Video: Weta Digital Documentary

I think they did consider doing Dwarradolf as a miniature, but they quickly realized that in some of those shots, when you're looking down the long corridors of pillars, you're seeing hundreds and hundreds of pillars in some of those
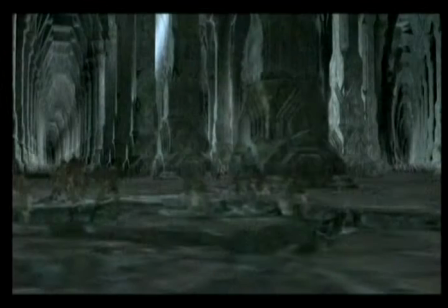shots, and it would have been prohibitive to build even a miniature environment that covered the scope of that shot. Actually, I'd spent a lot of time giving some thought to how the environment would be lit.
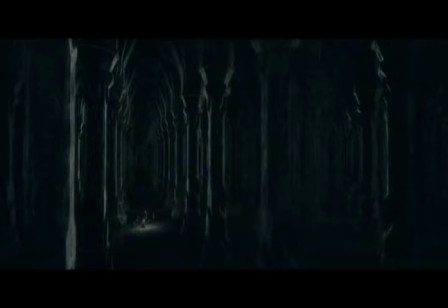Here's this area of Dwarradolf that stretches forever. These corridors are kilometres and miles long, and it's lit by a torch that Aragorn's carrying and Gandalf's staff.
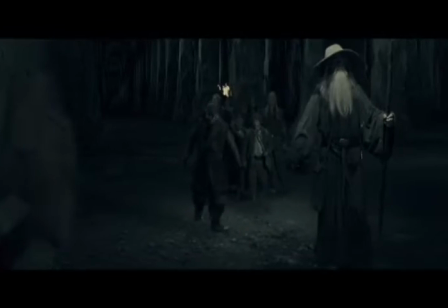Pete's note on these views we get down these long avenues of pillars was that we never see a wall at the end. He never wanted to feel like there were any boundaries to the space. So in terms of modelling, we built a pillar element and a ceiling element and a basic floor element.
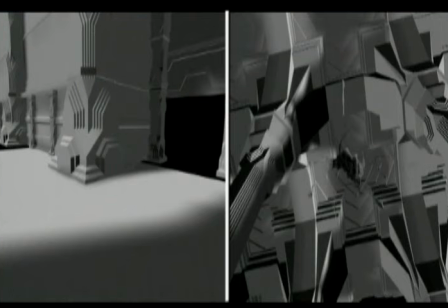And then just doing what we do in the computer very easily, we replicated these to create the whole environment of Dwarrowdale.
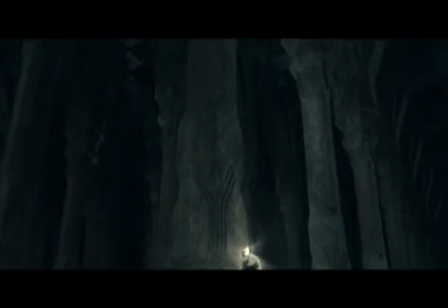The great realm and dwarf city of Dwarrowdale.
One of the real motivations for me to want to make The Lord of the Rings was the monsters. I mean, it seems like a strange thing to admit, because obviously the film has a lot more going for it than just monsters.
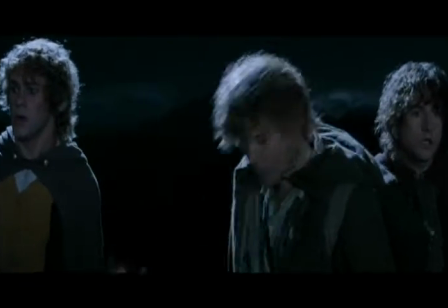But I've always thought it would be great to do, a fantasy film in that Harryhausen style, but with computer-generated creatures.
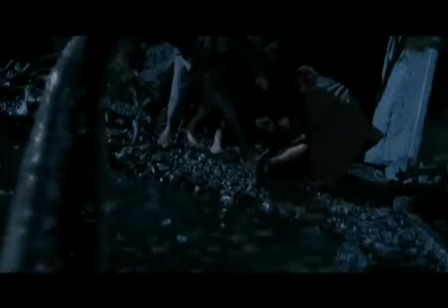The Watcher ultimately is,
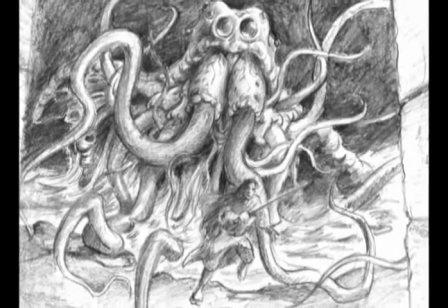he comes from the depths of the world beneath Moria, and he's sort of escaped out into this lake, and that's where he lives. I mean, the book is not really much more than a tentacle that sort of squirms out of the water and then gets chopped off.
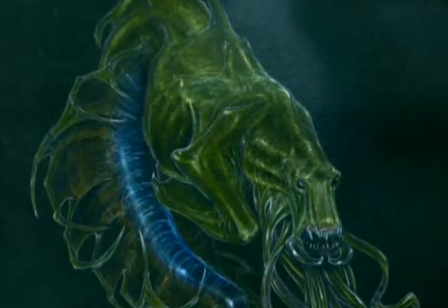And I just wanted this creature to be, a little bit more monstery than that.
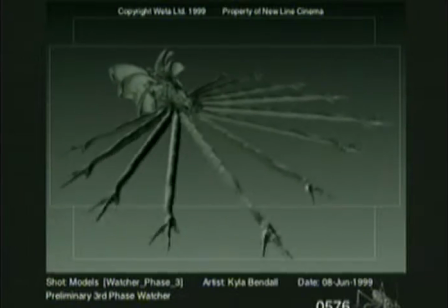So the obvious answer would be to do that digitally. The brief from Peter was that he didn't want it to look like the the old rubber tentacle on a wire coming in and grabbing around an actor and pulling him in.
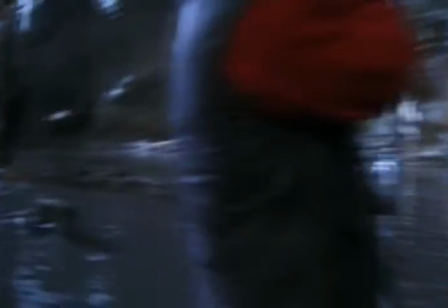He really wanted these dynamics, and he wanted this thing moving a lot quicker and splashing,
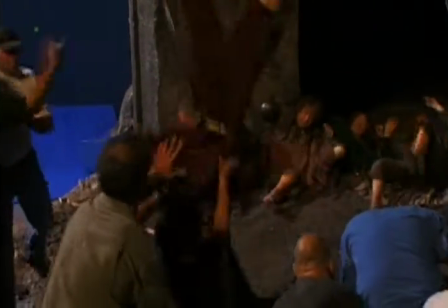and the actors are coming out and slashing tentacles off, and this thing's thrashing around the water.
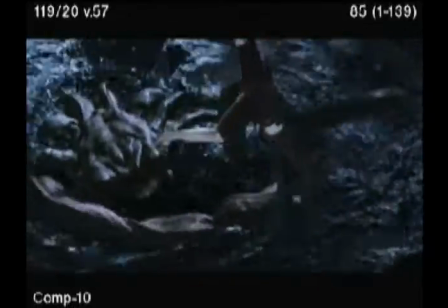And the job was then to go back and stick the Watcher in there, knowing that they were going to be hacking at a tentacle at one point.
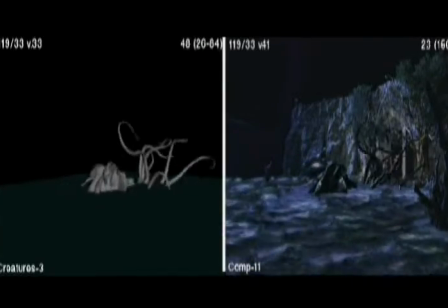So the first part is actually getting the Watcher itself moving correctly and
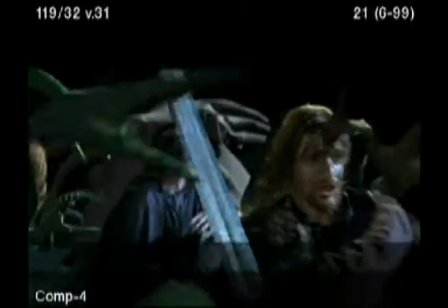making it again feel as though it's this living kind of squid-like,
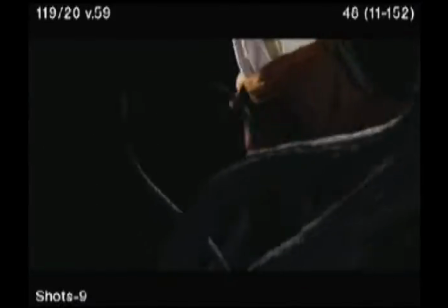gelatinous kind of creature. So it's not just a solid creature. It's actually, as it's moving, it kind of has this real blubbery sort of skin texture to it.
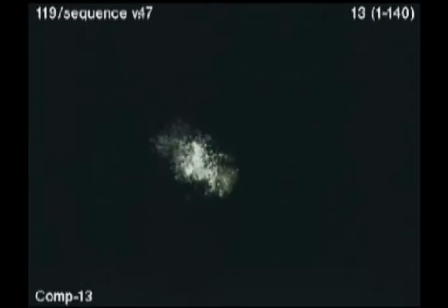The next component of all this was doing water and splashing water and getting that stuff to come off the tentacles as you raised up.
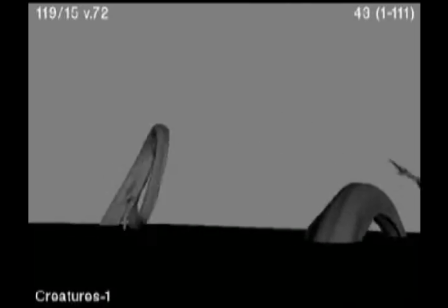And that was really kind of the key. We had the tentacles moving correctly, but it just didn't have the dynamic.
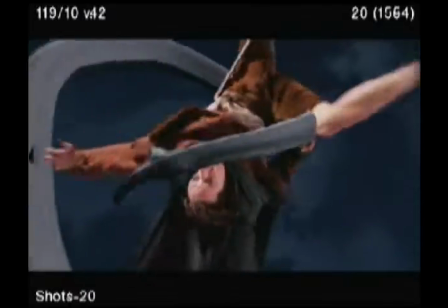It just kind of seemed like these things were just flying in space.
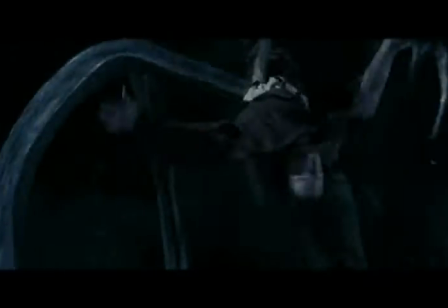And the minute we started adding this water splash to it, it just turned it from a nothing shot into this real action-packed shot.
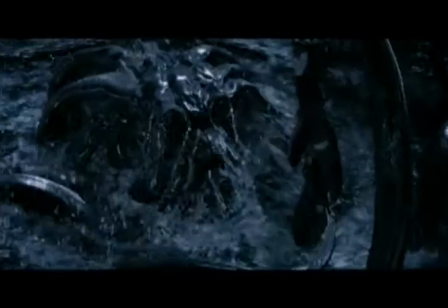The creatures, they were designed to have a rationale to their physiology. The cave troll was designed to look like it's a humanoid creature that could physically exist. I always think the best monsters have personalities, and I wanted the cave troll to be, I wanted him to be basically a bit stupid.
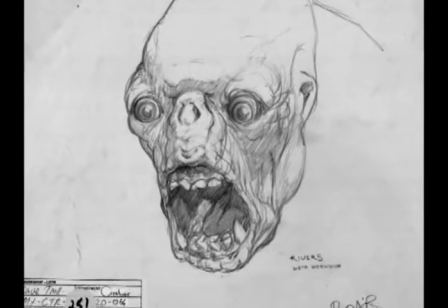That he's not an evil creature, he's just a sort of like a big,
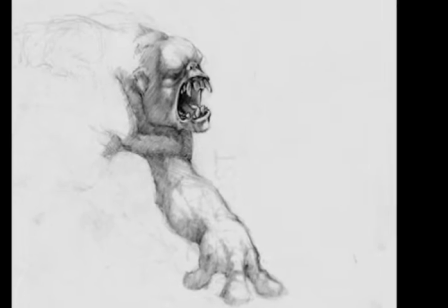clumsy kid who's fallen in with some bad friends, that the goblins have kind of,
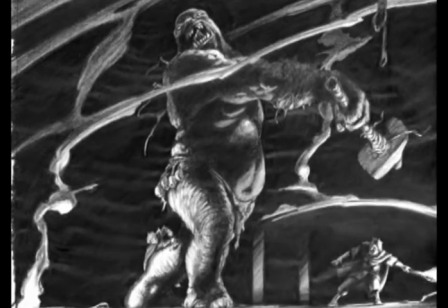they've got him on a chain, and they probably treat him pretty badly,
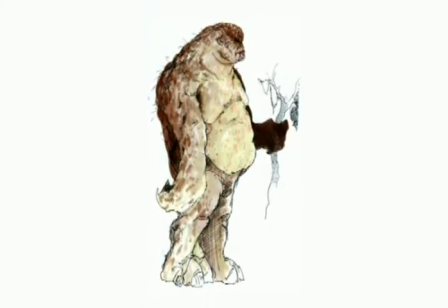and I always imagined that the cave troll had a mother, and that, she was probably waiting for him somewhere else in Moria.
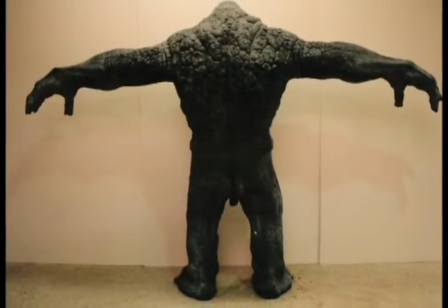She probably had his bed turned down and a glass of warm milk by his bed, and, he's never going to come home. It's kind of, it's sad. The cave troll was the first creature that we actually took to completion.